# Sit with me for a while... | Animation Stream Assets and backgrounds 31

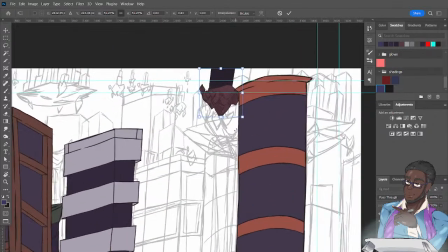[30:44]
Okay. Let me zoom in and see this more properly.
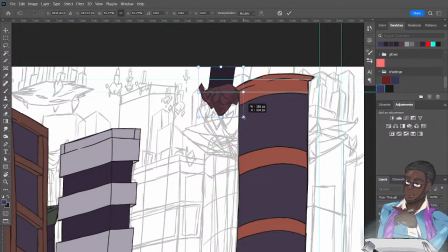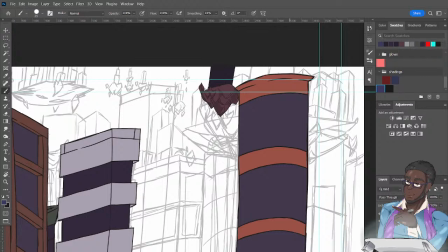[31:07]
Okay. So that's one building down. Let's see here. And
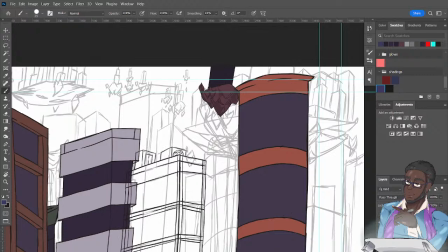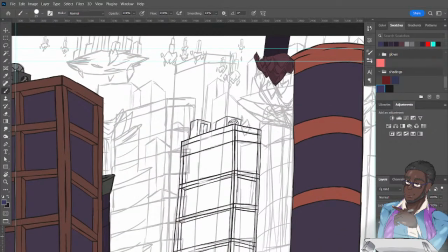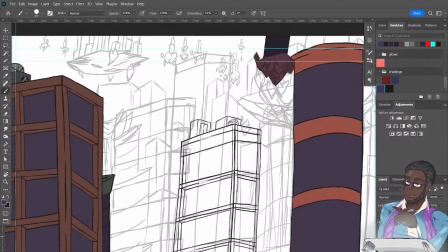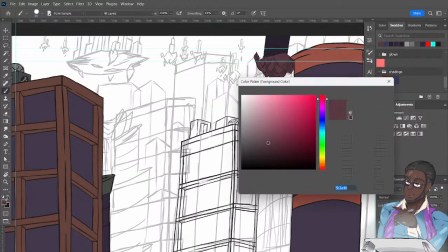do you think I'm gonna add some like light bluish or some pale?
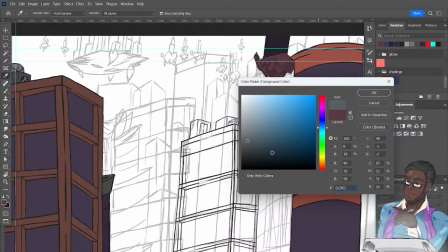[32:07]
Just because there's been a lot of reds and I don't want to. So in art, there do exist things such as color themes where, certain segments and areas are key to a specific color.
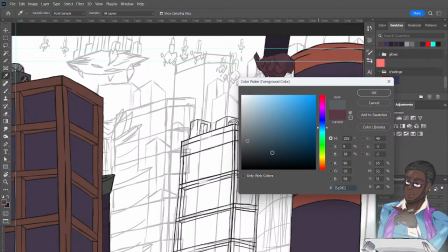[32:26]
The one issue with color themes is there is a precarious tightrope where it can go from a theme to something that is reoccurring and overpowering.
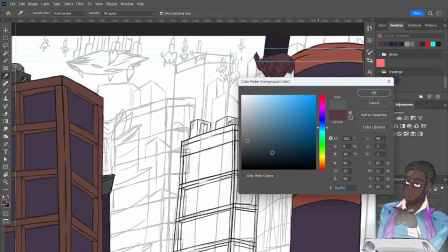[32:42]
And so that's what I'm trying to avoid, at least with this piece right here, because I'm using a lot of reds and a lot of warm skewed colors.
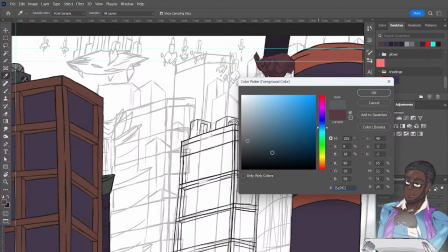[32:58]
What I want to avoid is something that is going to overpower my audience and the people who are watching this for the future. But at the same time, I don't want to use blue because a lot of the
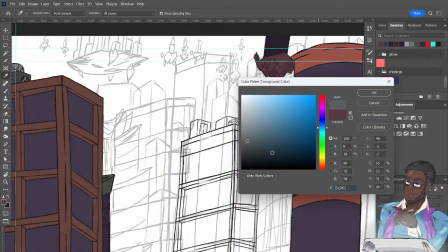[33:19]
foreground elements are this orangish color. Blue could clash in a negative way.